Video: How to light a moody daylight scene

Welcome back for another lighting tutorial. Today we're going to do a moody daytime scene. Keep watching to find out how we go from this to this. I was on shotdeck.com again, scrolling through photos when I came across these two shots. What I love about these two images is how the window and the rest of the light are balanced so well. And there's a softness to the image. There's a softness to the quality of light. It feels real, it feels natural, it doesn't feel like the light is sourcey. It just feels like it belongs in the room, and I absolutely love that. So we're gonna try to do that today, utilizing a window and then balancing the light so that it feels natural and not lit.
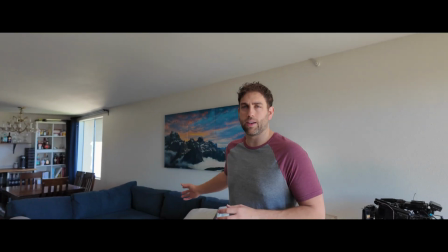First thing we need to do is we need to take this living room and turn it into an office.
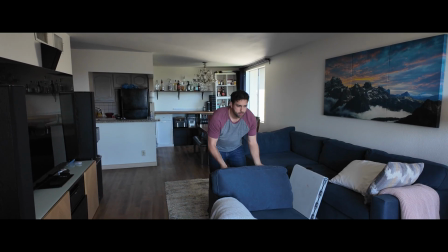It's going to be really difficult to get all of the furniture out of the way while still being able to work. So I want to add depth to our shot. The best way to add depth to our shot is to bring the subject off of the background.
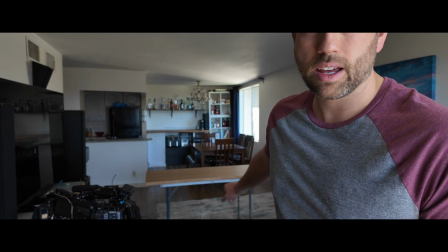So we've kind of got our desk at least started.
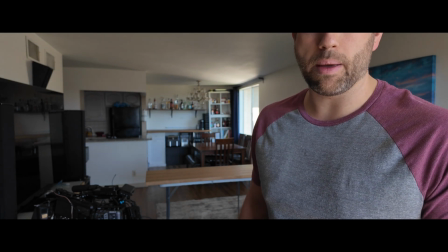Now we need to find our frame. You know how they say work smarter, not harder? Well, I'm here trying to build myself a desk in the middle of my living room when I have a perfectly good dining room table just behind me.
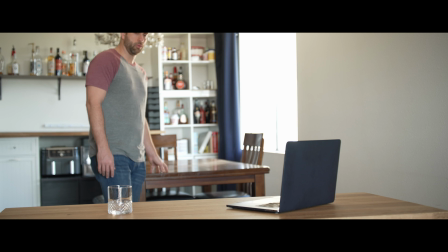We might actually just cheat the dining room table here as he's working.
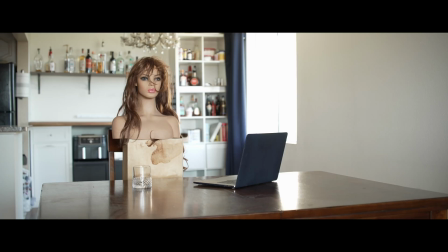See what that looks like. So this is my stand-in. I bought a mannequin head so that I can focus and light when I'm working by myself. It's a real lifesaver. Otherwise, what are you lighting? How do you know how the light falls? How do you know how it hits?
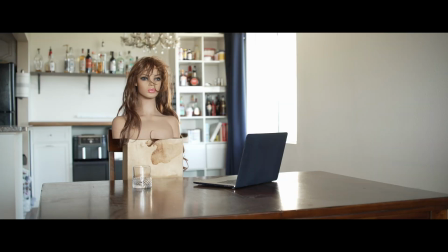Initially, I wanted to go wider and closer to the subject, but as I went wider, I saw more of my kitchen and the big blank white wall. And I didn't like that. It felt empty. It didn't feel real.
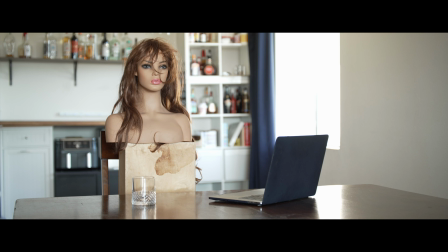I decided instead to go with the 50mm so I could hide the edges and really focus on the character. Now that I have more table, I want to come down just a hair so we can look up into those whiskey bottles more. All right, now that we have our frame set, our shot kind of planned, and the blocking set up, next I want to do is continue controlling the light and hanging sheer curtains up and closing off this window light and adding our own controlled light.
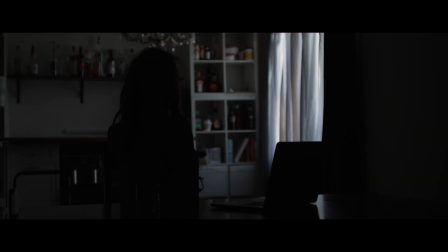So this is what it looks like now that I've blacked out the windows that I don't want, and I've got the sheer curtains up on the window that I do want.
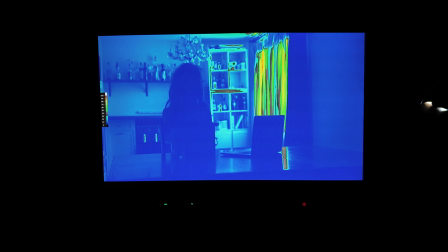This is where my false color was with just the window light. It's time to set up the key light. I use my Aperture 300D Mark II again because it's the brightest light that I have.
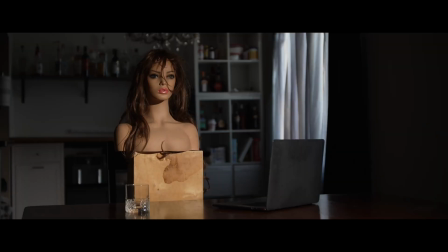Here's the light with no modifier. It's way too hard and it's really unnatural looking. Doesn't feel like it fits the scene at all. So I wanted to soften the light. So first, because it's easy, I tried aiming it at the ceiling.
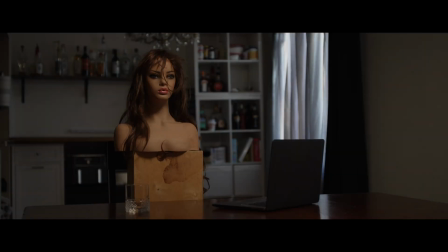I always like to try something if it's really easy, like pointing the light at the ceiling, because if it works, then great, we move on. If it doesn't work, then I can go get the equipment to do it a different way. But why not try something easy first? So I'm looking at this and I realize that this is not soft enough and it's way too directional.
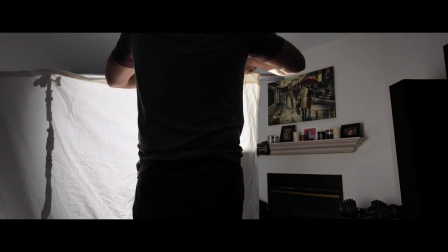So I decided to build a T-bone, hang my diffusion material off of it, and shoot the light through it, enlarging the source of light and really softening it.
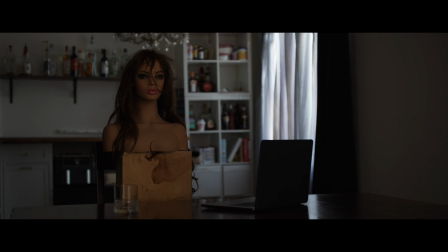So looking at this, I really like the direction and softness of the light now, except the levels are too low and it doesn't quite match the window light yet. I checked the color temperature of the window light and key light using my color meter. The window read 7200 Kelvin and the key light read 4800 Kelvin.
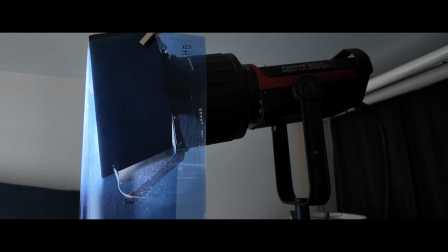So I added half CTB to the key light in order to match. That feels a lot more natural.
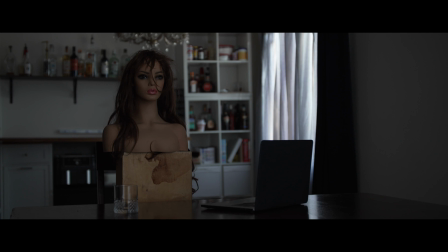So the windows are slightly too hot right now. I'm actually gonna go back to 320 ISO.
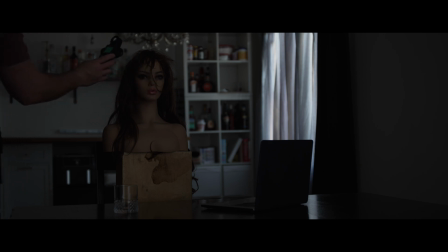We're gonna try and get the same light fill light here. So I'm at a 1, so I need to go up a whole stop.
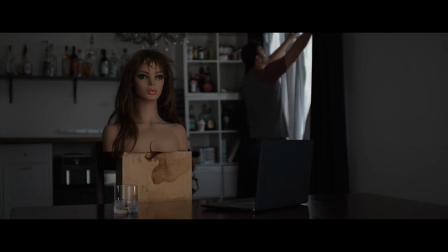I wanna open some of this up.
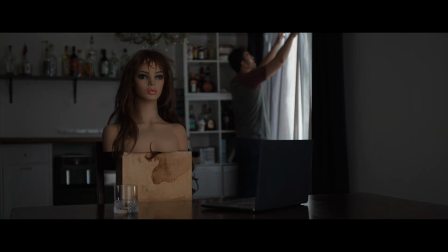Yeah, this is, I'm getting a 1.8. So now I wanted to add a fill light to bring up the ambient light of the room, as well as make the key light feel even less directional. I used the Nanlite Forza 60C bounced into the ceiling.